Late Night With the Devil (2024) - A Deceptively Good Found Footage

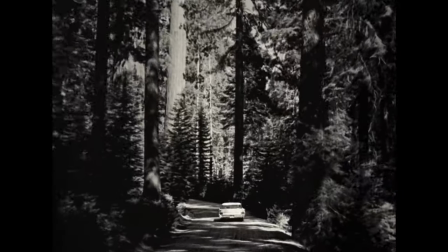In the opening narration, it mentions Jack joining up with a secret society that was said to practice satanic rituals, as well as offer connections to get into businesses, like being a TV presenter. It's also mentioned that his wife got lung cancer suddenly, and medical escorts were baffled.
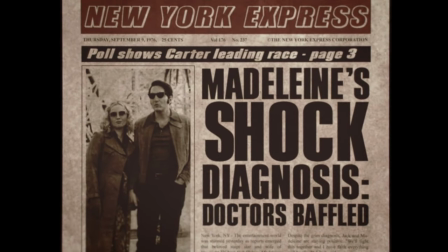This is glossed over, however, and seems a minor part of the story. In reality, however, it is the main event.
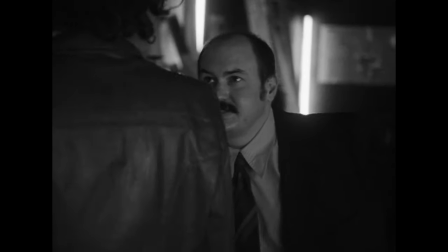Throughout the film, there are brief glances of Jack's wife, Ghost, and reflections in still frames. These are easy to miss, although the later apparition is not.
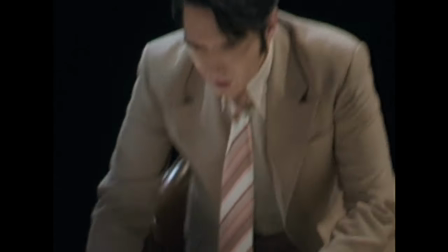Combined with the final dream, where Jack envisions himself at the bedside of his wife just before she dies, it is revealed that he made a bargain, a deal of some kind to have the number one show,
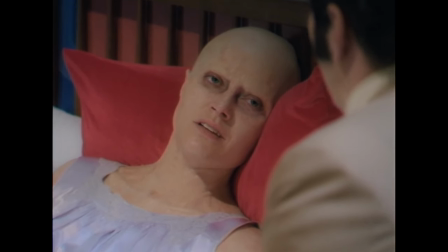but he didn't know the price he would have to pay. His wife curses them in the dream, although it's likely more of a memory, as are all the events in the ending.
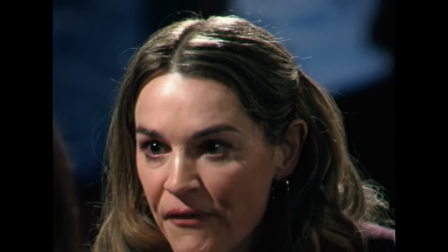While the demon, Mr. Wiggles, certainly was the catalyst for the events, they were not the driving force behind them.
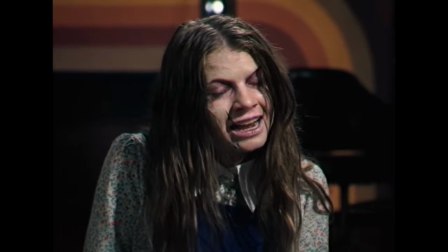The demon opened the gates, but what stepped through was a very angry ghost with years of built-up resentment.
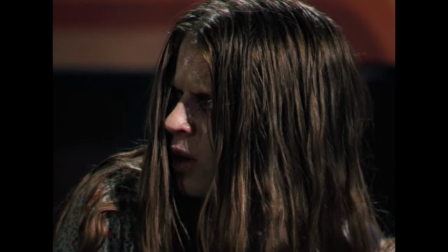When the demon actually possesses the girl, they seem confused and afraid, not something that would port into their later actions.
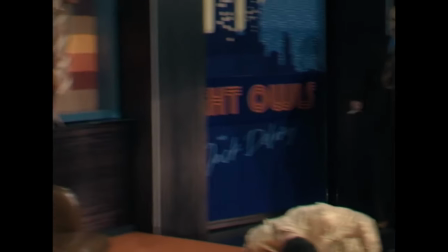The Demon also said nothing to do with the earlier events with the fake psychic, who vomits black bile while calling out Jack's pet name for his wife.
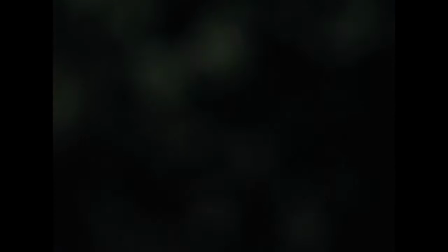While it's certainly a ghost that causes the mayhem, it could be said the true villain is ambition,
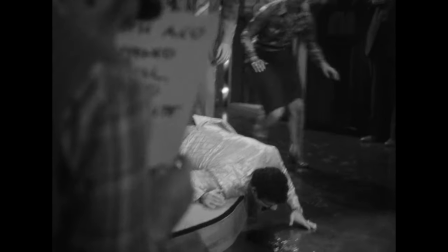pure and simple greed, as it was Jack's bargain that set into motion the chain of events that would lead to a great many deaths.
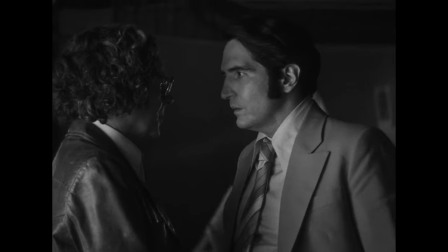Much of this takes place outside of the found voters' style, which is somewhat of a problem.
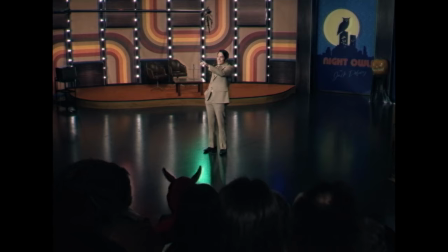In general, the subgenre is controversial, but while Late Night largely sticks to the format, there are times when it just becomes a film.
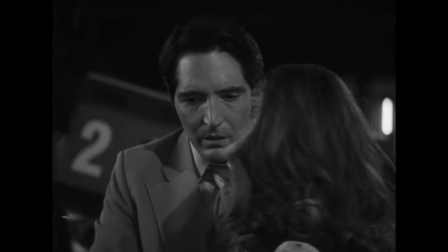In the behind-the-scenes shots, which are during commercial breaks, there's no reason for anyone to be filming, and certainly no reason for anyone to be as close to the characters as they are.
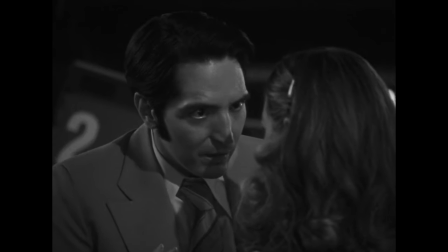This breaks the suspension of disbelief and creates a separation that again erases the tension.
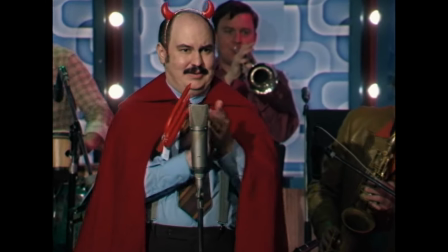This is more of a personal issue as well, but when Jack says let's go to a commercial, then it cuts, it could have been better to have fake commercials there.
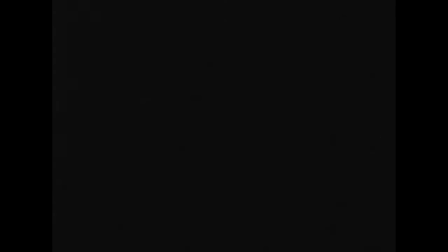There could have been elements where the demon invaded them as well, flashes of a spooky face or a ghostly visage,
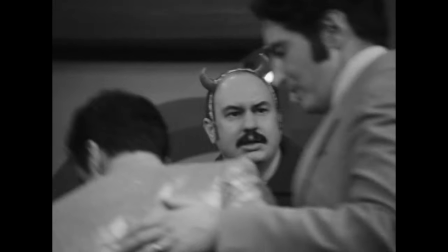instead there is the black and white stage stuff which, while it offers more information about the characters, doesn't fit with the structure of the rest of the film.
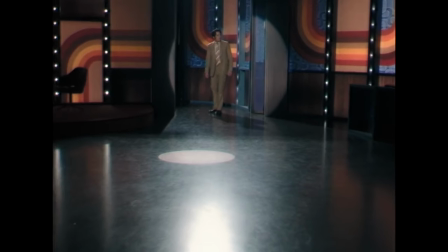The finale, after a relatively bloody and explosive final confrontation, similarly ditches the framing technique, and follows Jack into a dream or vision or memory or whatever.
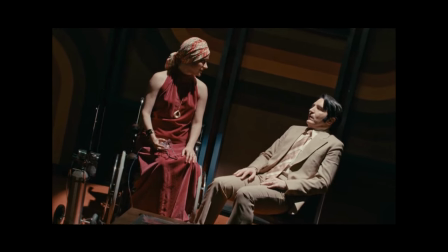While there are good moments in this, ultimately again feels disjointed,
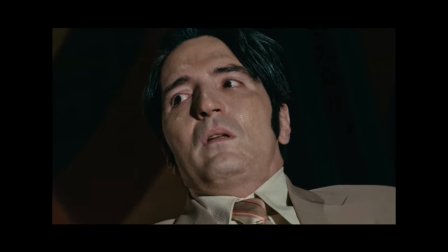as what is being shown is supposed to be the footage of the last taping, an actual physical recording, and what Jack sees should have no part in it.
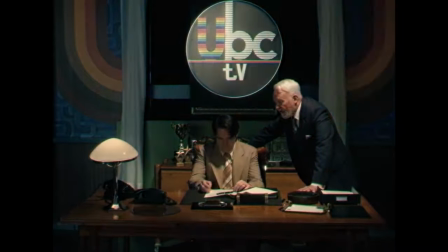If instead of seeing it from his perspective, we instead saw him going crazy, talking to the air, and miming actions, that could have worked, but that's not what it is.
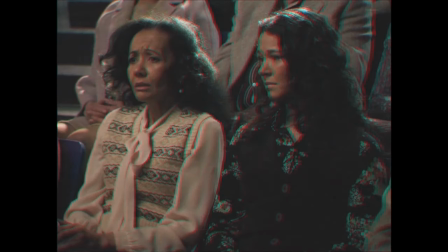With all that in mind, I took it upon myself to re-edit the film, making some of the changes I believe would improve it.
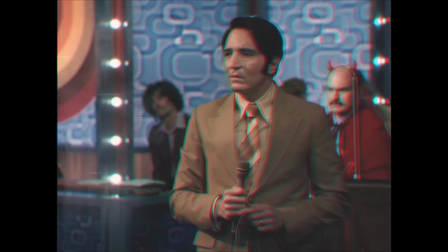This was a quick job, but in general I took out everything that wasn't Foudfooter's style,
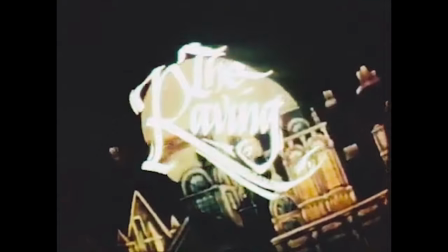added some authentic 1970s commercials during the breaks, and smashed a VHS filter of the whole product.
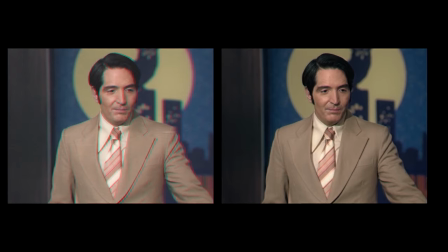It's certainly not perfect, and the ending is significantly more ambiguous, but I think it's a more interesting product.
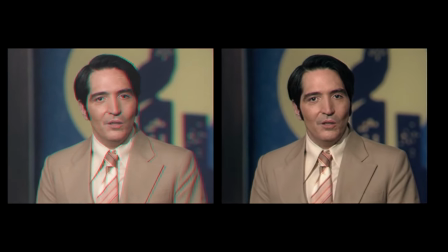I can provide a link to that if anyone wants it. Late Night with the Devil is a perfectly fine film.
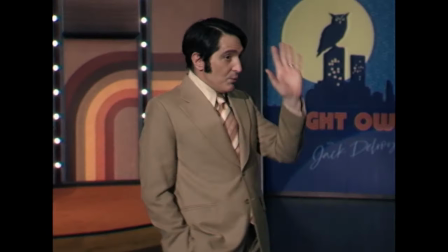It's well made, and shows a large amount of skill on both the director's and actor's parts.
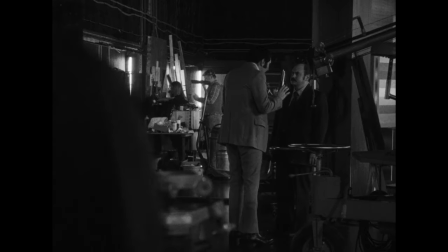It falls just short of greatness, however, by not fully utilizing its premise and failing to deliver enough creepiness that should have come with it.
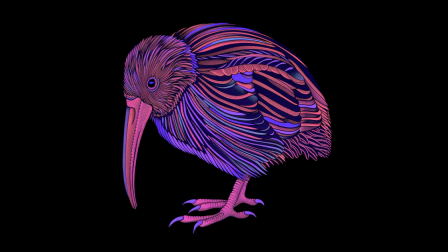Thank you for watching, I hope you've enjoyed this review. Be well.